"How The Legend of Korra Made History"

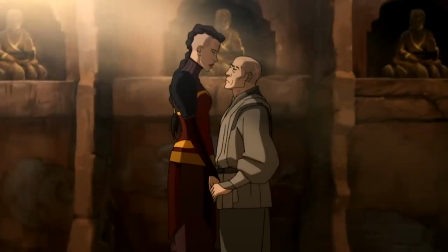Plee and Zaheer hold hands like that when telling each other how much they love each other.
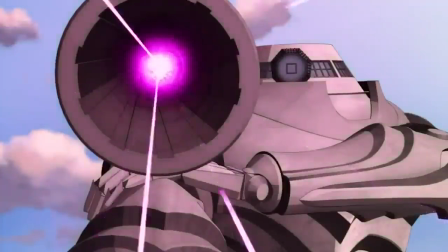And yeah, Kuvira does shoot Batar with a giant cannon and Plee is murdered by Suyin before Zaheer is imprisoned,
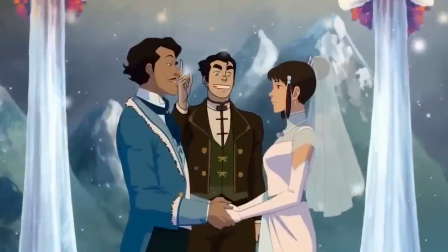but the point is, at the moment they used that pose, it was always to display romantic feelings for each other.
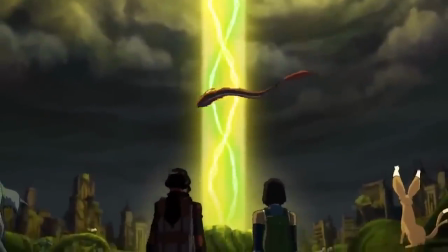The creators even used the music in the final scene with Korra and Asami to hint at their feelings.
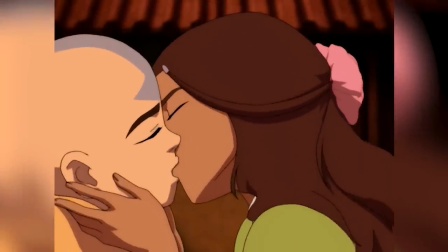The song at the end of The Last Airbender, when Aang and Katara kiss is called the Avatar's Love,
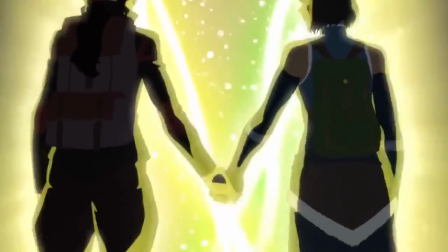and in the score for the final scene of The Legend of Korra, even though it's an original song, you can hear bits that are reminiscent of the Avatar's love in it.
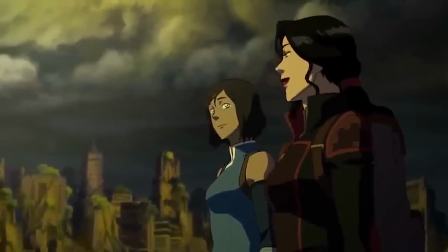The notes are similar, and the instrument used for those notes, a kalimba, isn't used much over the course of the two series except in these songs.
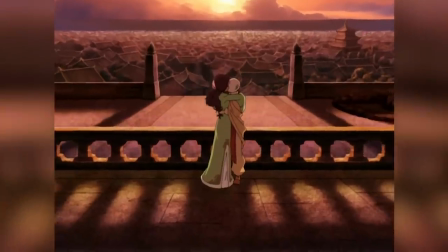Here's a short clip from the Aang and Katara song.
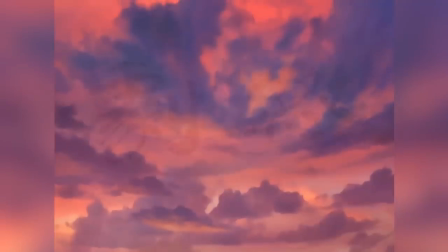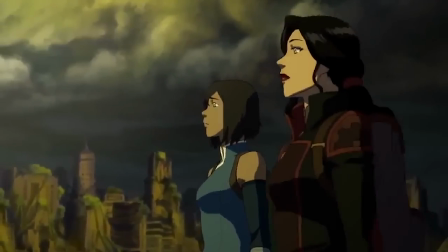And here's the similar clip from the Korasami song.
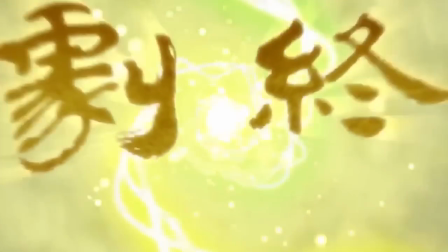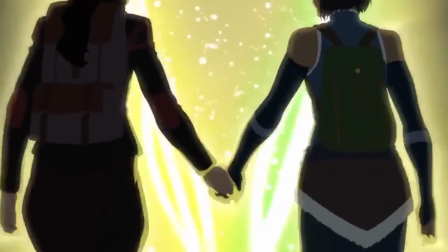You'll also notice that the end of the Korasami song sounds like a slowed-down version of the notes from the Avatar's Love.
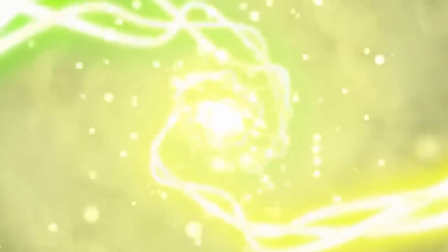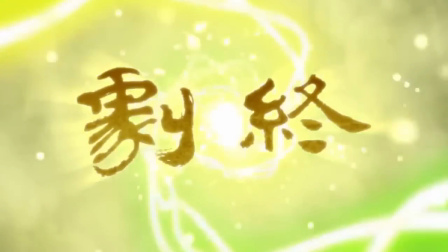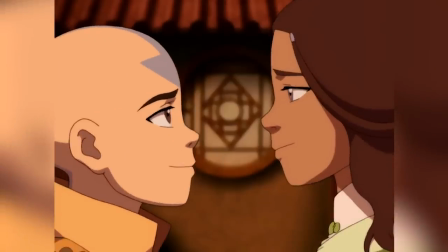Obviously, the Avatar's Love wasn't just copy-pasted into the finale song for The Legend of Korra, but the music is intentionally calling back to that.
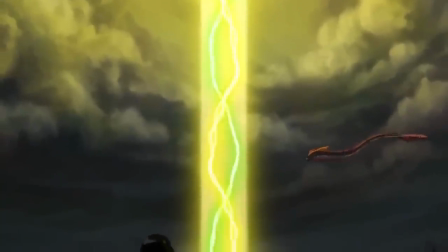It's an effort to point the viewer towards Korra and Asami's relationship being romantic not only from a storytelling or framing perspective, but from a musical one as well.
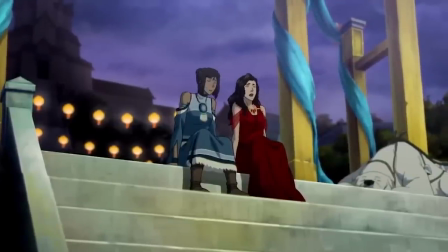And I think all of those aspects of creator intention matter because they were trying so hard to point the viewer in a specific direction,
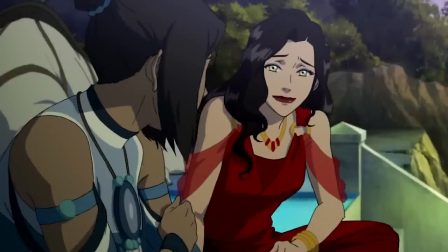even if heteronormativity might make some people ignore all of that. And so, that's how The Legend of Korra made history.
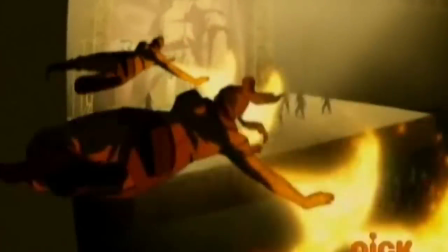After a slow start with the first two books, followed by issues actually being on TV with books 3 and 4,
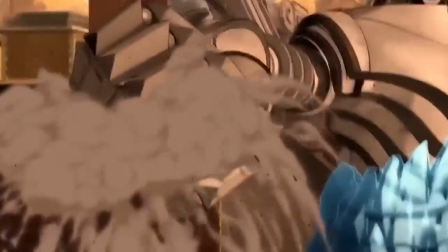The Legend of Korra finally managed to have a finale air online and on TV in which the two main female characters end up in a relationship together.
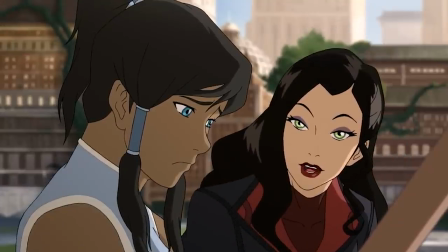It may not have been the biggest win ever for queer representation,
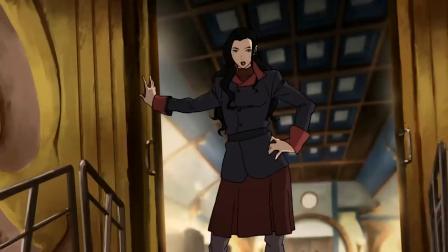but it was an important one, making it just a little bit easier for future kids' shows to introduce queer characters.
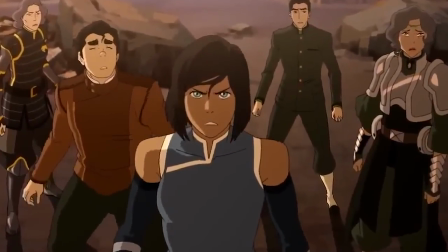And I know that to many people, myself included,
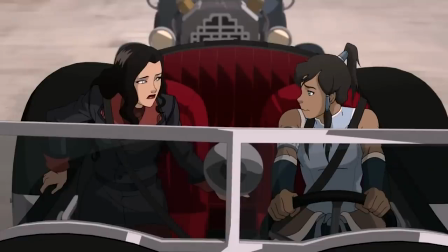The Legend of Korra was incredibly powerful in helping us figure out who we are and accepting that about ourselves.
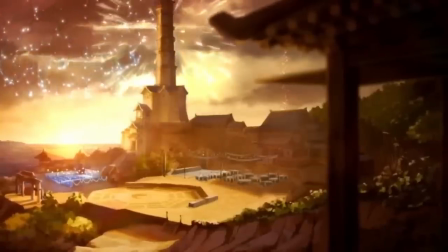I should also mention that even though The Legend of Korra TV show is over, the story still continues in graphic novel form.
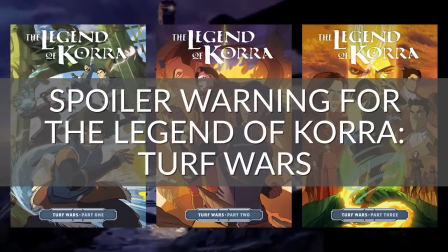Quick spoiler warning here for those books.
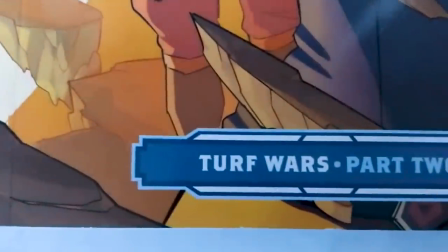In a three-part series called Turf Wars , Korra and Asami are confirmed beyond a shadow of a doubt to be queer.
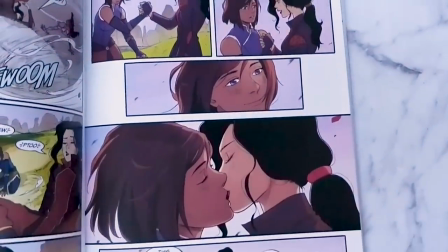In these books, which are officially licensed and canon, Korra and Asami kiss,
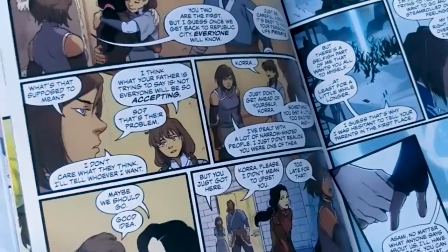Korra introduces Asami to her parents as her girlfriend and has a whole awkward coming out thing with them, and Kaeya, Aang's daughter,
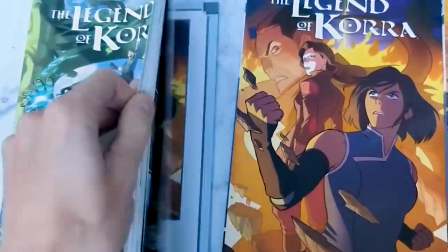comes out as queer when talking to Korra and Asami. They're really incredible books, and I would highly recommend them if you enjoyed The Legend of Korra TV show.
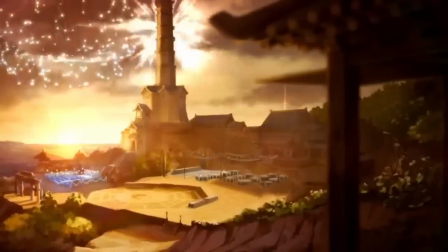This is not sponsored, I just love this series and these books so much. There's also another Legend of Korra graphic novel series called Ruins of the Empire,
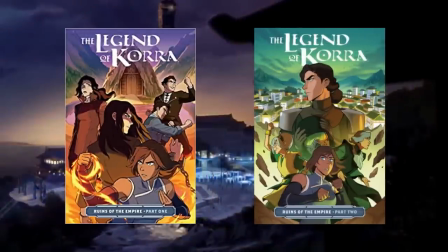with part 1 already being available and part 2 on its way, but I haven't had a chance to pick up that series yet,
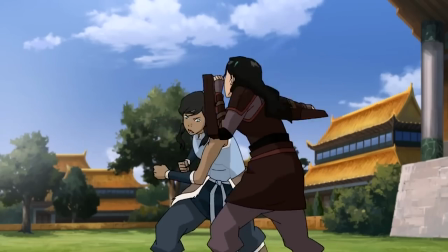so I can't say much about it. Anyway, if you liked this video, I could really use your support over on Patreon.
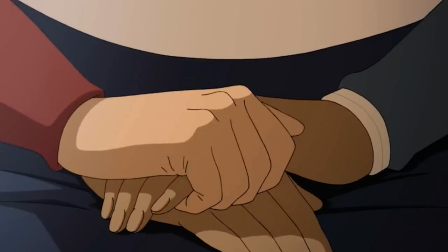These videos take a lot of time and effort to produce, and I put them on YouTube for free, which means I'm funded largely by the folks over on Patreon.
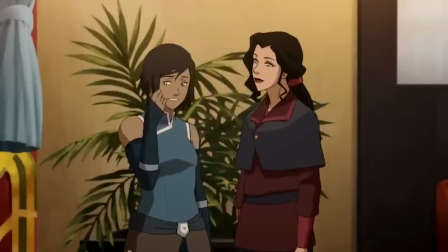So, if you appreciated this lengthy look into the story behind The Legend of Korra,
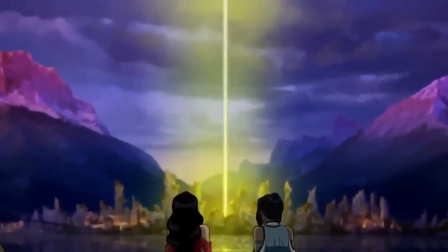it would mean the world to me if you could support me on Patreon and help me make more videos like this.
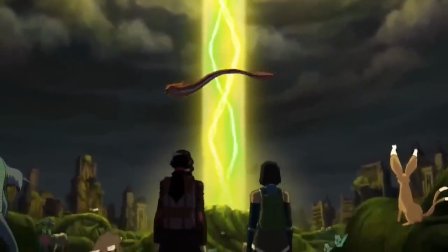You can also give this video a thumbs up, leave a comment, subscribe, and share it with a friend if you want.
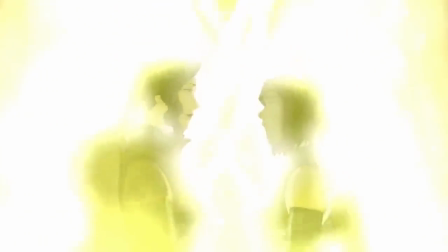Thanks so much for watching, and I'll see you next time!